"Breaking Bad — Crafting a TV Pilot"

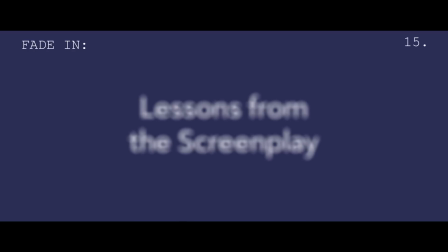(0:00)
Hi, I'm Michael. This is Lessons from the Screenplay.
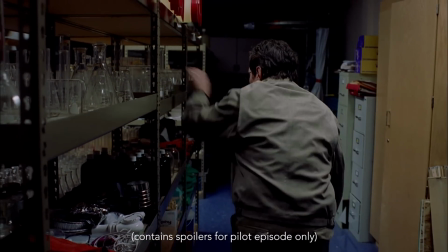(0:05)
Breaking Bad has been praised as one of the greatest TV shows of all time, and it kept audiences engaged and on the edge of their seats until the very last frame.
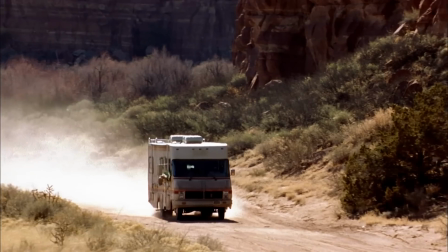(0:15)
But every TV show has to start somewhere, and more often than not, it begins with a pilot.
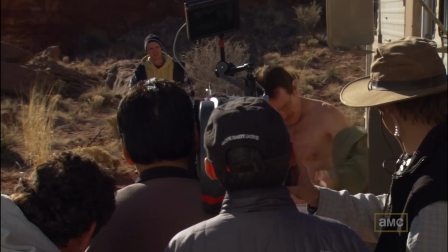(0:20)
A TV pilot has to introduce the main characters, set up the world of the show,
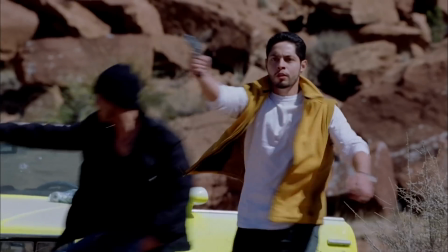(0:25)
and tell enough of a satisfying story that an audience is entertained and wants to come back for more.
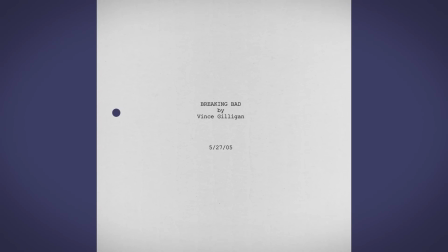(0:31)
That's a lot to accomplish in 57 pages, but the pilot of Breaking Bad pulls it off with flying colors.
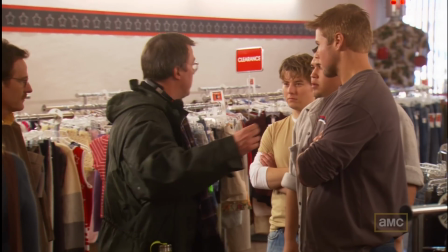(0:38)
So today I want to look at how Vince Gilligan manages to introduce the premise of the show,
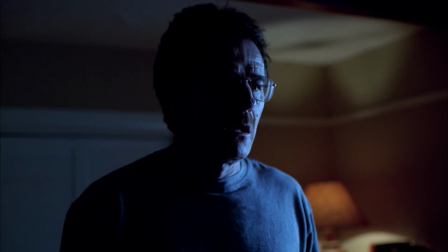(0:43)
establish Walt's character in a deep and clear way, and tell a satisfying, self-contained story.
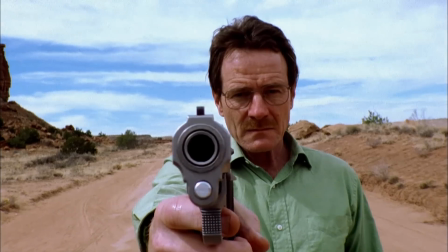(0:50)
Let's take a look at the pilot of Breaking Bad.
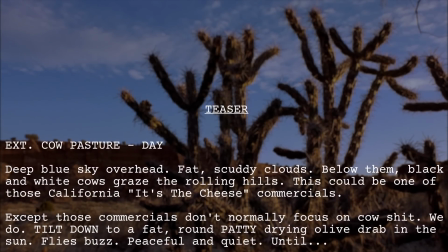(0:58)
The first structural element of a TV pilot is the teaser. Its job is to grab the attention of the viewer and get them hooked.
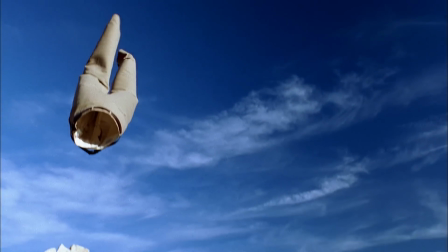(1:06)
The Breaking Bad teaser begins with a surprising opening image.
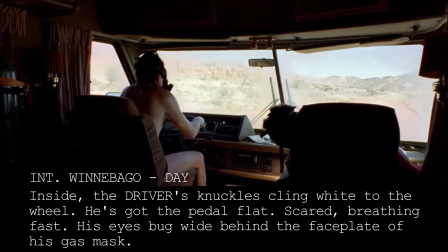(1:14)
Inside, the driver's knuckles cling white to the wheel. He's got the pedal flat, scared, breathing fast.
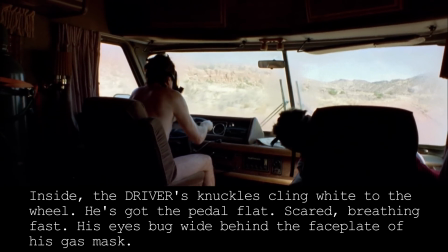(1:20)
His eyes bug wide behind the faceplate of his gas mask. Oh, by the way, he's wearing a gas mask.
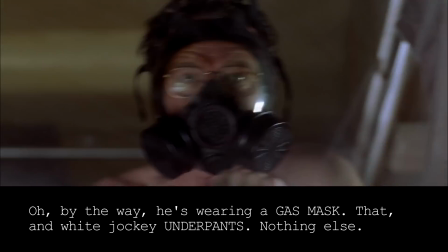(1:26)
That and white jockey underpants, nothing else. Building on the surprise of this, the intensity of the stakes are introduced.
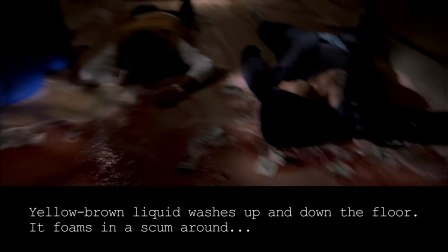(1:33)
Yellow-brown liquid washes up and down the floor. It foams in a scum around 2 dead bodies.
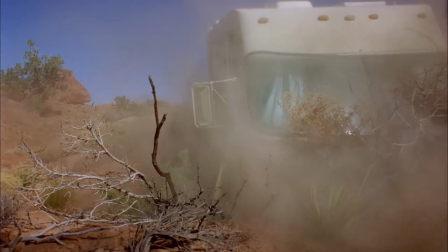(1:40)
This is a life-or-death situation. The teaser is exciting and puzzling, intense and humorous.
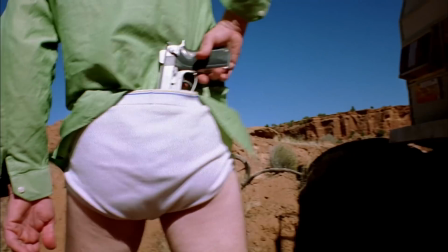(1:48)
It demands our attention, and we want to know more. Exactly what a teaser should be.
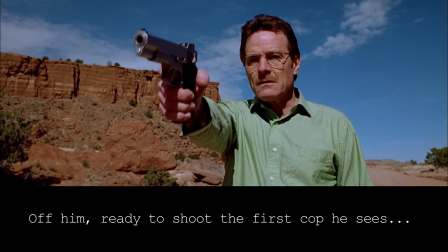(1:54)
Off him, ready to shoot the first cop he sees. End teaser.
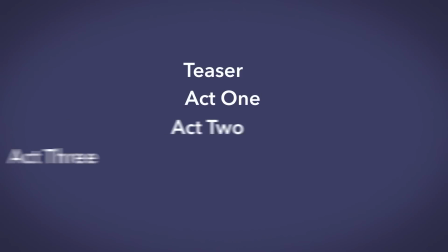(2:00)
Most TV episodes are broken up into a teaser and 4 acts, with commercials in between each. Even though the pilot for Breaking Bad originally aired without commercials, it still follows this 4-act structure.
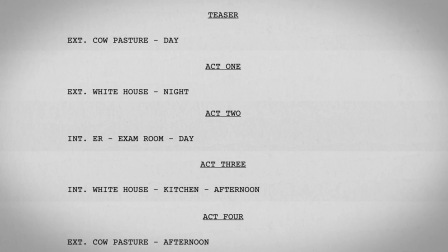(2:13)
Each act serves a different purpose, establishing new, important aspects of the series and the character of Walter White.
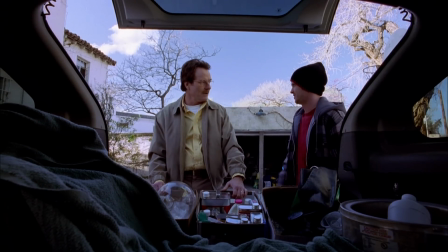(2:21)
So let's track how the pilot conveys everything a first-time viewer needs to know about the series, beginning with Act 1.
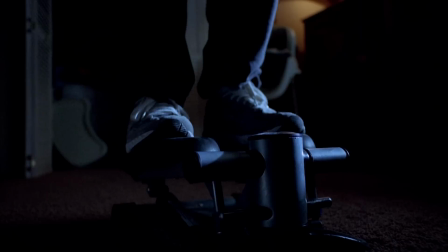(2:30)
Breaking Bad is a show that is heavily centered around the protagonist.
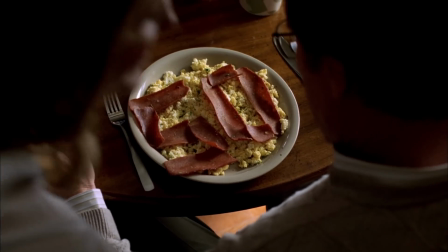(2:34)
It is his growth, change, and decisions that will drive everything that happens, so it's important for the audience to understand where he's coming from. As Vince Gilligan says, the audience doesn't have to agree with anything Walt is doing, but they have to understand why he's doing what he's doing.
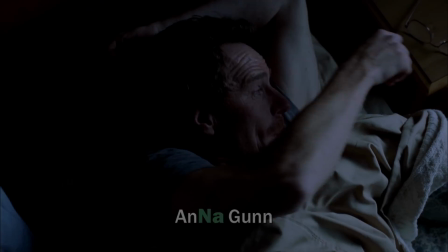(2:51)
Gilligan accomplishes this by implementing the familiar day-in-the-life technique.
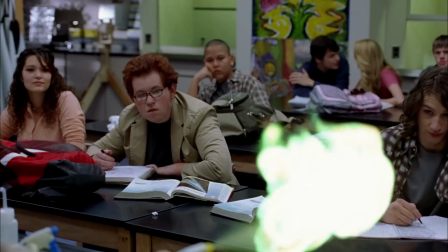(2:57)
We see that Walt teaches chemistry to apathetic and disrespectful high school students.
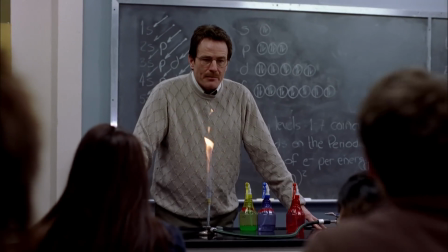(3:02) Ionic bonds.
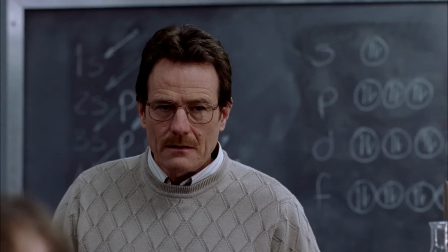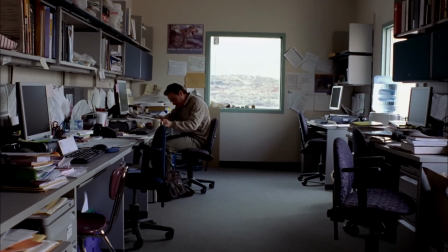(3:11)
It is clearly not exciting or rewarding. Then we see he has a second job at a car wash, which today is particularly embarrassing for him.
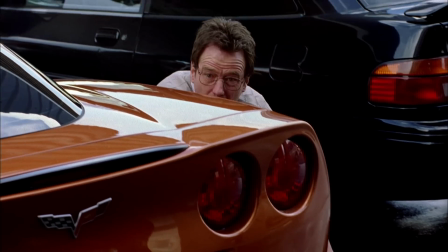(3:20) Hey, Mr. White! Make those tires shine, huh?
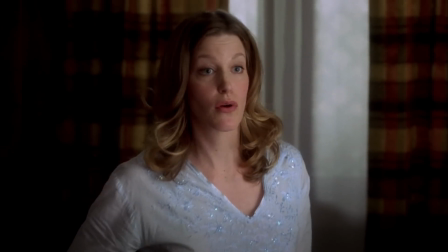(3:25) Oh my God.
We meet his pregnant wife, Skylar, and see that their marriage isn't exactly passion-filled.
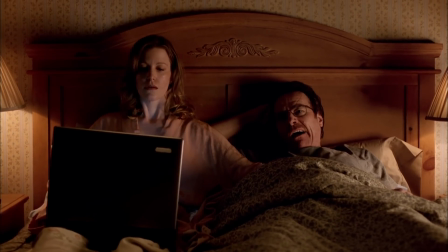(3:32) Mars rover photographs her. I mean, the detail really is just supposed to be amazing.
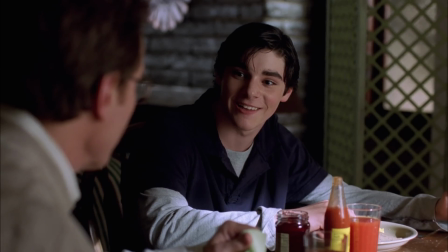(3:39)
We meet his son, Walter Jr., who looks up to his crass uncle Hank.
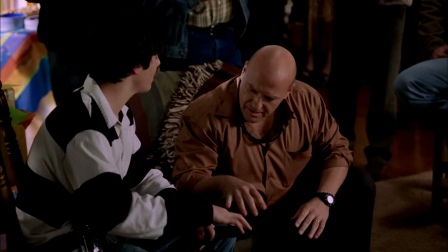(3:43) This is awesome right here. Nice, isn't it? Yeah.
Hank is a DEA agent who recently executed a substantial drug bust.
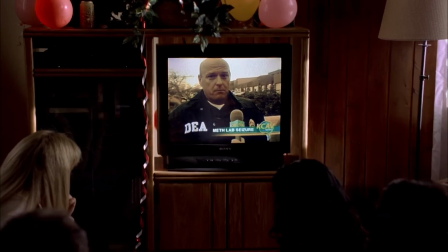(3:51)
While this plays an important role in the pilot, Hank's job is also an ever-present threat that will loom over Walt for the rest of the show.
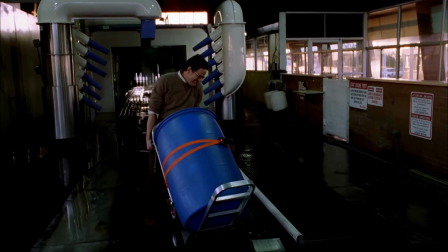(3:58)
Together, all this answers the most important question: what is missing in Walt's life?
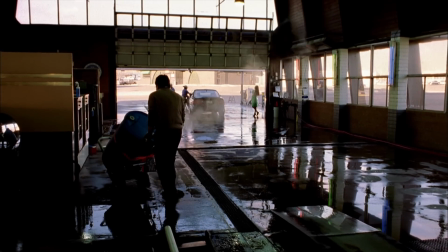(4:05)
Act 1 shows how powerless Walt is. He's passive, diplomatic, and despite being a brilliant chemist, is living a life where he's constantly demeaned.
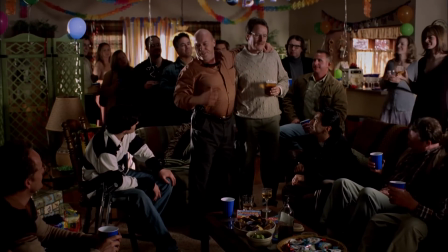(4:15) You got a brain the size of Wisconsin. But we're not gonna hold that against you.
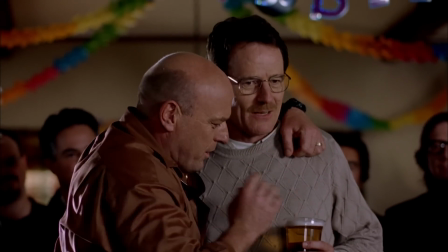(4:21)
By showing us a day in the life of Walter White, we see that he's someone who longs for control and purpose, but lacks both.
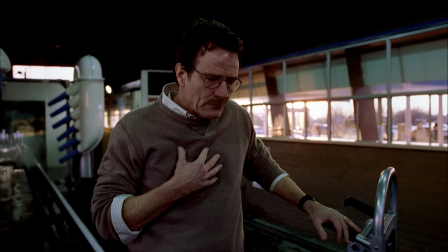(4:29)
It establishes his normal, which prepares us for the abnormal that strikes at the end of Act 1 when he suddenly collapses.
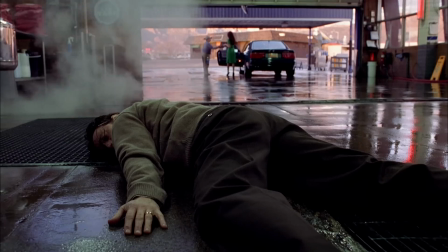(4:38)
This is the inciting incident for the show, and the beginning of Walter White's journey.
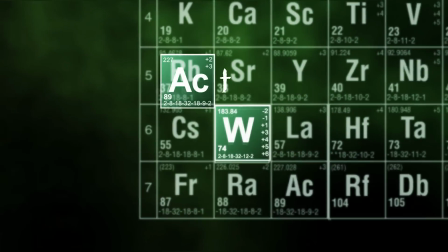(4:45)
Act 2.
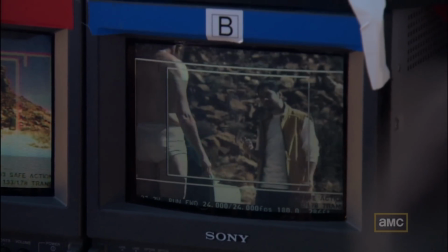(4:47)
The premise is a concise summary of what the show is about at its core, and it's the pilot episode's job to clearly convey this to the audience.
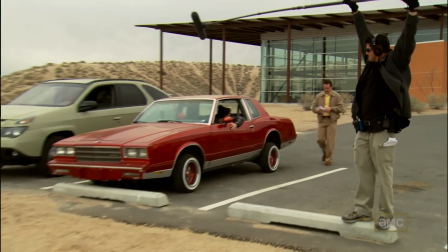(4:56)
For shows that primarily center around a protagonist, the premise is usually something along the lines of,
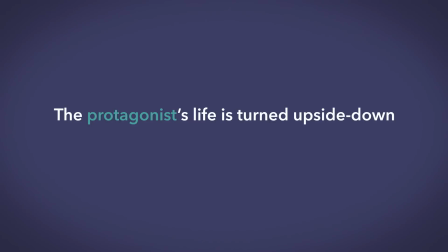(5:02)
the protagonist's life is turned upside down when X happens, so they decide to do Y. Act 2 opens with X. You understood what I've just said to you.
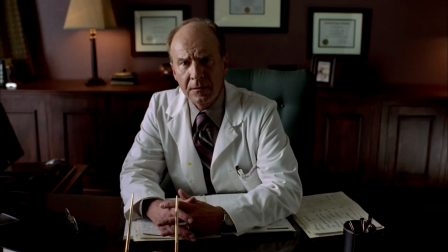(5:14) Yes. Lung cancer. Inoperable. Best case scenario with chemo, I'll live maybe another couple of years.
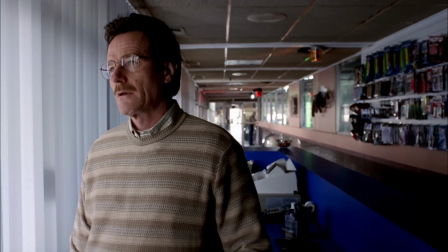(5:23)
Walt is suddenly faced with his own mortality. As he grapples with this, he remembers Hank's offer to take him on a ride-along.
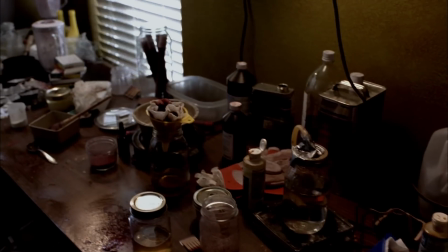(5:31)
Here, he learns a bit more about the meth business and happens to see a former student fleeing the scene.
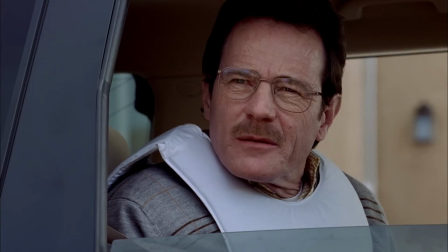(5:37) Pinkman?
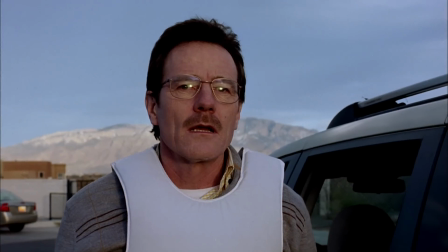(5:40)
With all this new information and having spent time pondering the situation, Walt has figured out his why.
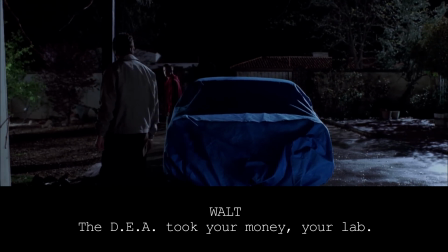(5:47) The DEA took all your money, your lab. You got nothing.
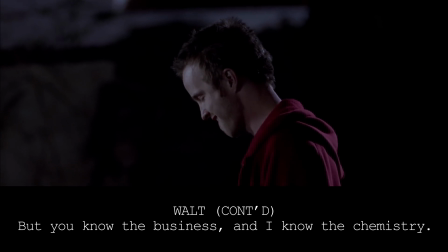(5:53) Square one. But you know the business. And I know the chemistry.
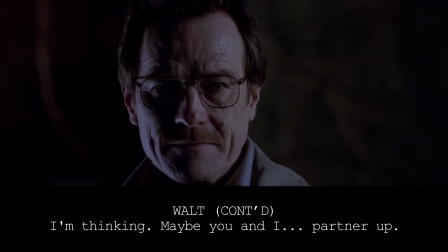(6:01) I'm thinking maybe you and I could partner up.
And here we have the premise of the show.
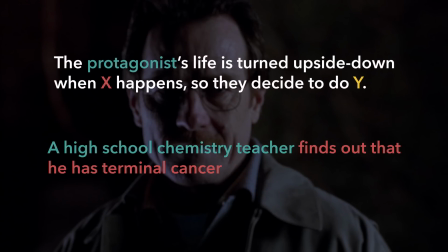(6:10)
A high school chemistry teacher finds out that he has terminal cancer and decides to cook meth in order to make money for his family.
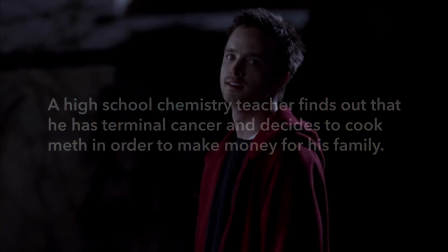(6:18)
Now that the premise has been established, we see how Walt's decision begins to affect who he is in Act 3.
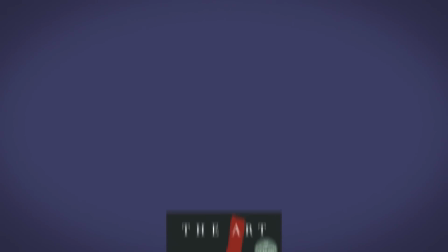(6:27)
In The Art of Dramatic Writing by Lajos Egri,
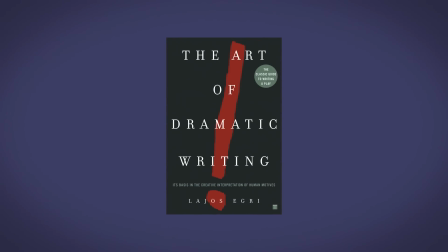(6:30)
he talks about what a character needs in order to be the protagonist, or as he calls it, the pivotal character.
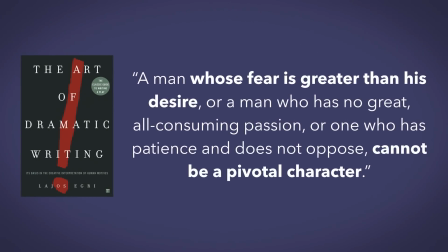(6:37)
A man whose fear is greater than his desire, or a man who has no great all-consuming passion, or one who has patience and does not oppose, cannot be a pivotal character. Act 3 shows how Walter White's desires begin to overpower his fears.
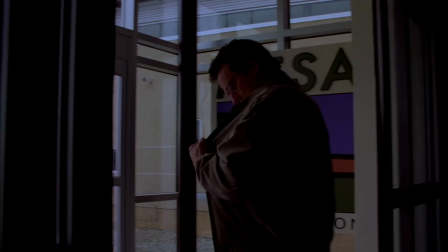(6:54)
He steals lab equipment from the school. He withdraws all his savings and gives it to Jesse to buy an RV.
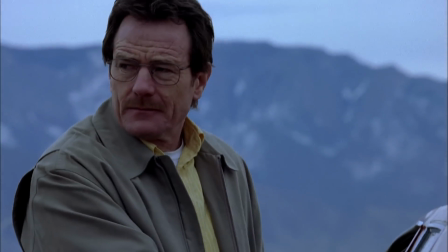(7:01)
And he gets his first real taste of power when he and his family are out shopping for clothes.
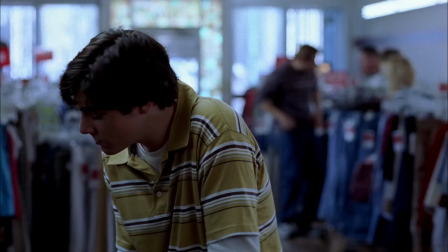(7:07)
A group of guys are making fun of Walter Jr. Mama, could you zip up my big boy pants?
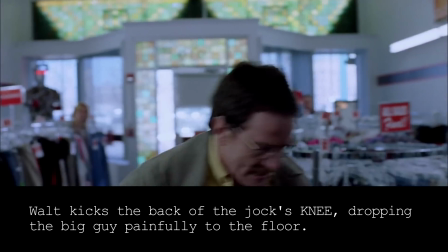(7:13)
And Walt loses it. Walt kicks the back of the jock's knee, dropping the big guy painfully to the floor.
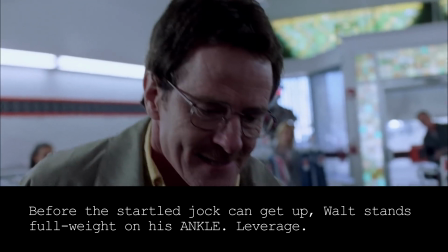(7:20)
Before the startled jock can get up, Walt stands full weight on his ankle. Leverage.
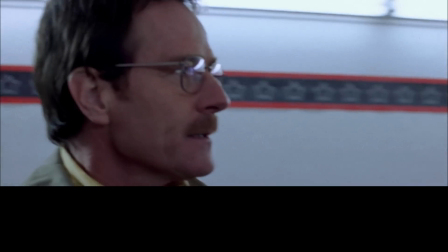(7:26)
Skylar and Walter Jr. are shocked. This is something the Walt they know, the Walt from Acts 1 and 2, would never have done.
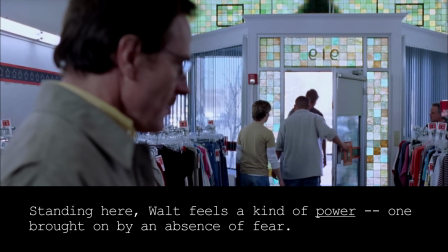(7:34)
Standing here, Walt feels a kind of power, one brought on by an absence of fear.
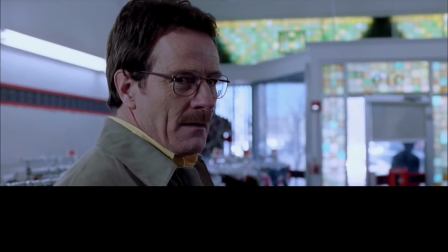(7:41)
Walt is changing. In a Newsweek article, Vince Gilligan said,
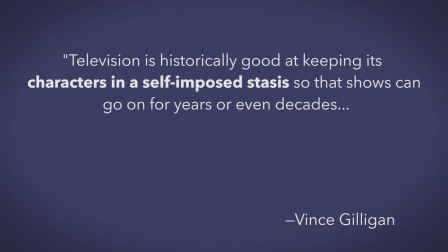(7:46)
"Television is historically good at keeping its characters in a self-imposed stasis, so that shows can go on for years or even decades.
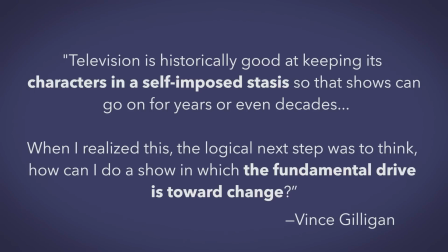(7:54)
When I realized this, the logical next step was to think, how can I do a show in which the fundamental drive is toward change?
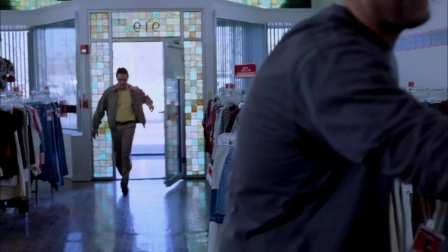(8:02)
Though it's a small change, I would argue that this moment signals that Breaking Bad won't be about a static character.
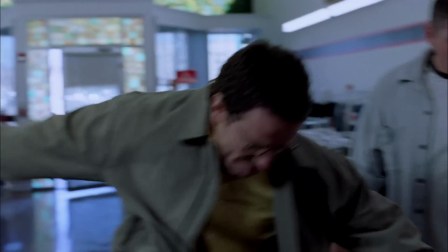(8:09)
It's about witnessing how Walt's situation will transform him."